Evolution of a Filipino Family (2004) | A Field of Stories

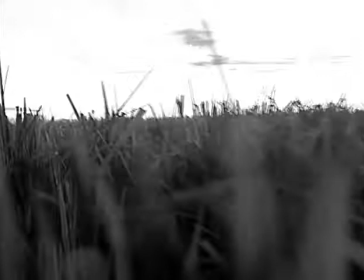0:00 Hey everybody, I'm Red. This is my first ever video review on here, so I thought to start on what might just be my favorite movie of all time.
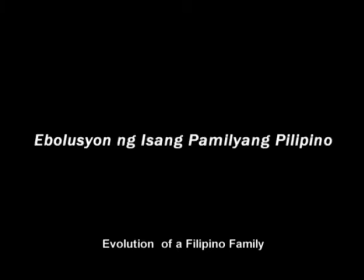0:07 You guessed it, Evolution of a Filipino Family. Or in its original title, Evolusyon ng Isang Pamilyang Pilipino.
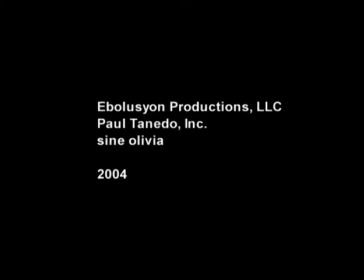0:15 This is a movie by Lav Diaz, one of my favorite artists as well,
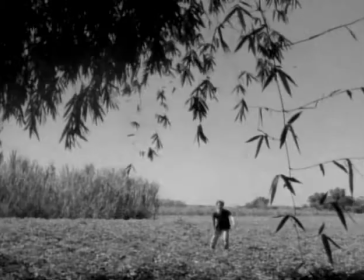0:19 and released in 2004, though it was made for almost a decade before that.
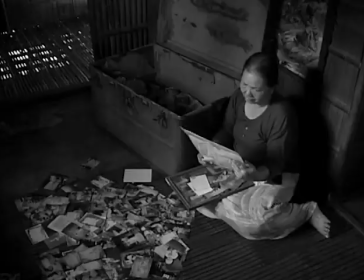0:25 I'm sure you'd know why if you already heard a bit about this movie, but my goal here, though,
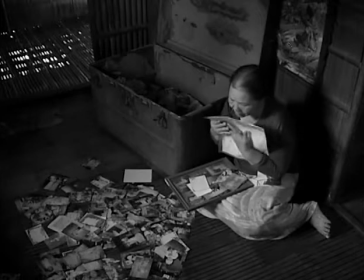0:30 is to give you enough of what ideas it engages with, and the special way that it tackles them.
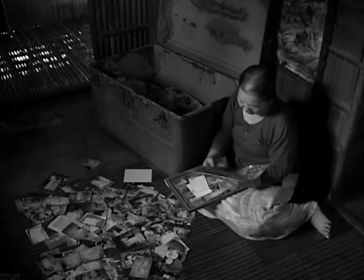0:36 The stuff that really affected me. Hopefully, it'll encourage you to experience it for yourself.
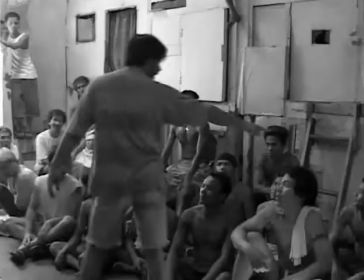0:42 If you're here after watching the movie, I hope this will help give a kind of reviewing of its ideas,
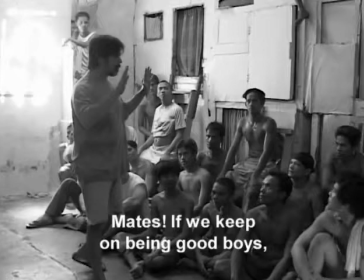0:49 because it's a pretty huge thing to digest. Not to mention very open and varied in its interpretations.
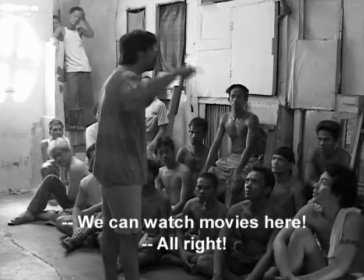0:56 That's also why I'm doing this, to start a discussion with all of you. Okay, let's begin.
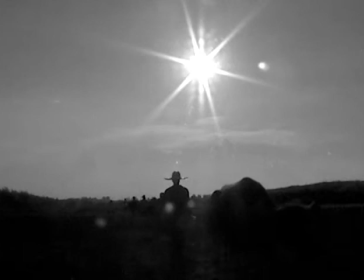1:05 We are story animals. That's what separates the humans in Lav Diaz's films from the animals that walk among them.
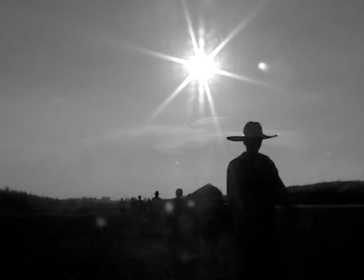1:12 We have evolved to tell stories.
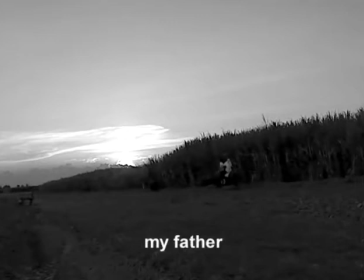1:17 Ang kwentong ito ay kwento ng aking lola, ng aking ama, ng aking ina, kwento ni Tia Hilda, kwento ko at ng aking mga kapatid, at kwento ni Reynaldo.
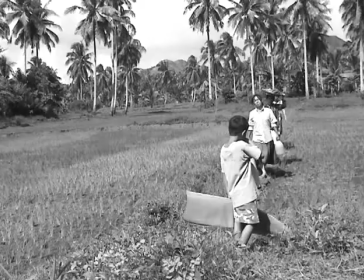1:41 Evolution differentiates itself from mere growth, in that the change denotes a longer time,
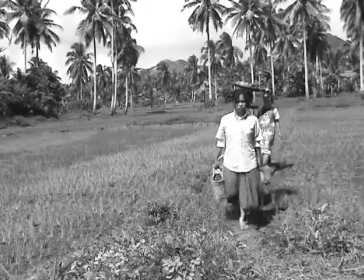1:48 a slower pace, and the struggle, and thus more drastic transformations.
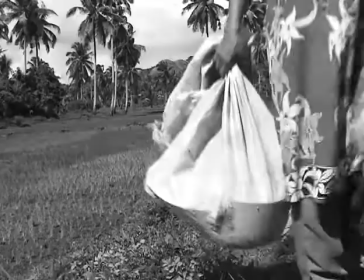1:54 The movie runs for about 10 hours, with a narrative that spans across 15 years,
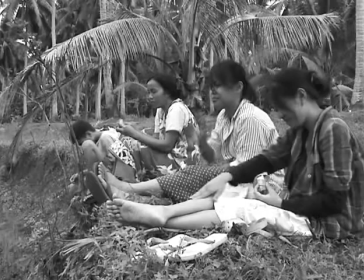2:01 much of which composes of dead time. These are periods wherein the events are minimal and given the room to breathe.
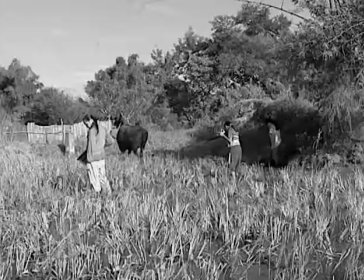2:09 They're made to feel even longer than they already are. Often, characters are found simply waiting or walking.
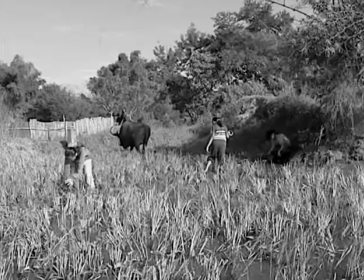2:18 This always gave me the feeling of a sort of wondering toward the future.
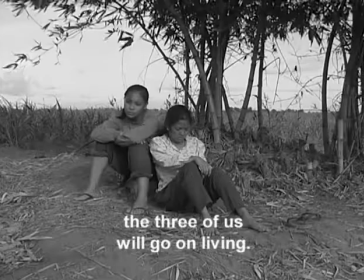2:22 The longer I feel stuck or bored, I'm just made to ask, what are we waiting for?
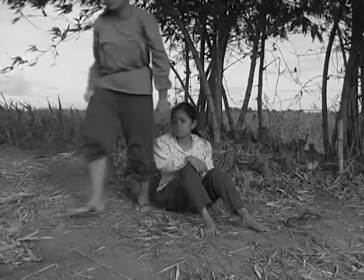2:29 Where are we walking towards? There is a sense of determinism found in these, as much as there is in continuous streams of water,
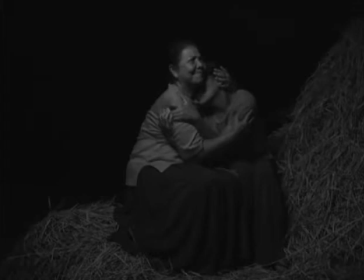2:38 and elders assigning careers to children. I think plenty of its themes can be found like that, in small things that don't usually jump out as really important or eventual.
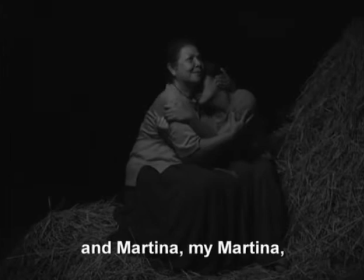2:52 Concepts that affect me and build on top of each other can be found in these seemingly empty slices of life. I think this film effectively uses boredom. The absence, again, leads me to constantly ask. And I've always felt like it's an interesting and ironically engaging way to enjoy a movie. That's not to say that there aren't any grandly significant moments here.